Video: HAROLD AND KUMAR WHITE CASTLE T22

What we ended up with was a world that was really
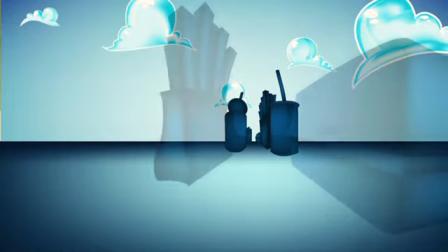4:10 simple and graphic and was all like kind of burger related or fast food related edifices. I really wanted to get some animation in there and some fun animation.
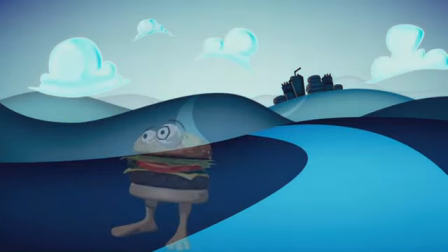4:26 So I started thinking about this burger dude and what he would look like and like how he'd move around. Is he gonna have legs? Is he gonna have arms? Is he gonna jump? The burger guy is great. He just makes me laugh. You know, I don't know, Siobhan came up with him.
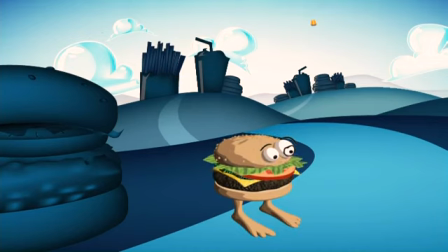4:39 We gave him like layers of lettuce, tomatoes, and something that is like relish, but not really.
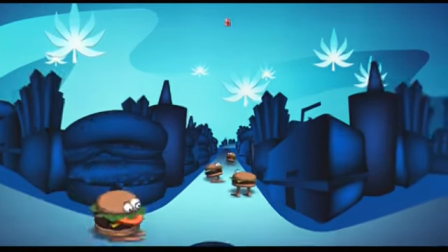4:46 The burger guys kind of hop. They kind of like spread apart as they hop up, and there's a great like coiling effect that's really fun. We tried to give Harold sort of a Pied Piper vibe. you know, where like he'd be running through this city and like more people would like sort of rally for his cause. And that's where the burger dudes come in.
Coming, baby!
And so every time we'd cut back, there'd be more of them and they'd be following him.
Baby!
Like any good video game, every level has to have a boss.
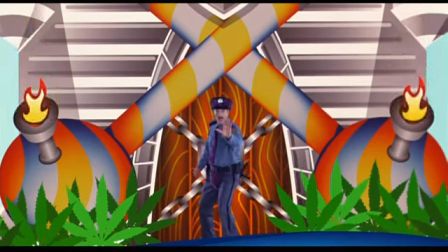5:15 And that's where the cop comes in.
Not so fast.
The burger guys run away really fast because they're chicken. We always knew that Harold would find Marie in a castle. We didn't know what kind of castle.
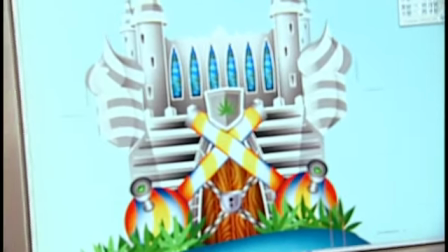5:26 So what I did was I took elements from various different architectural styles and periods.
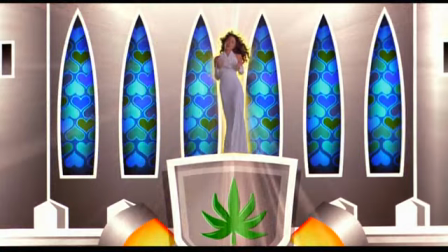5:32 Come here. I want you to hold me. Puppy, I need you.
In the original script, Maria had, we had her shooting Cole,
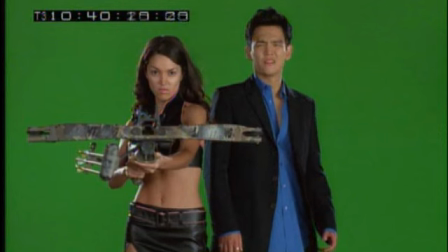5:41 one of the extreme sports guys, with a crossbow, and then we had her change outfits midstream.
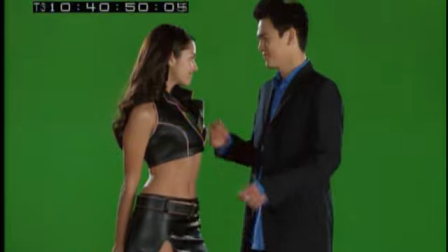5:45 So we were locked into that, and we also had Harold changing outfits from he's wearing this cool suit, and he changes this Zorro type of look.
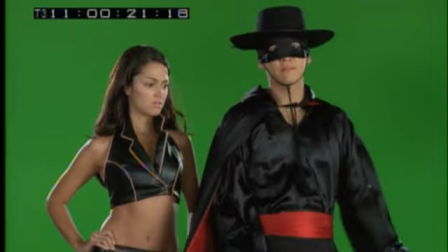5:53 So we had to make this transition to get him into these new costumes. Siobhan came up with this idea of like posterizing them, make him into a poster. And then Jeff came up with this idea of running through this tunnel. It's really a sequence about love. Why don't we take this heart motif that we've been using a little bit and actually use that as a transition device? It also kind of helps the viewer realize, oh, now we're in like this world of love and Harold and Maria, and we're outside the burger world now. For the poster design, I looked at a lot of 70s films, a lot of blaxploitation stuff,
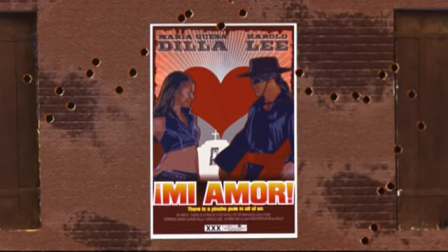6:25 and I even went back and looked at a lot of Saul Bass and stuff, because those posters back then were more graphic oriented and they tried to tell a story. So then Siobhan came up with this like amazingly great tagline, that there's a pinche puto in all of us. We wanted to give the movie poster a rating so it looked, you know, like a real movie poster. And so, you know, R was definitely out of the question. So we tried X, but it turns out that X-rated is actually copyrighted.
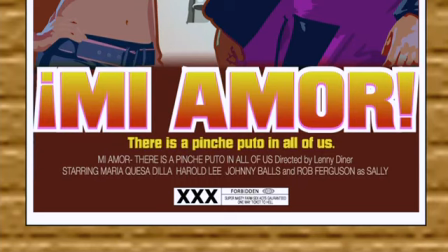6:51 So we had to dig a little deeper, and we ended up using triple X. Yeah, more triple X. It says something like,
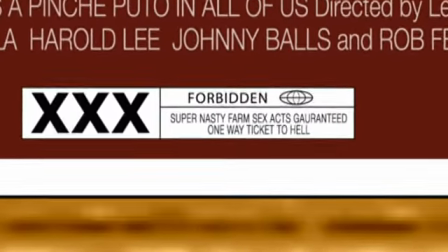6:57 nasty farm animal sex, guaranteed one-way ticket to hell, or something like that.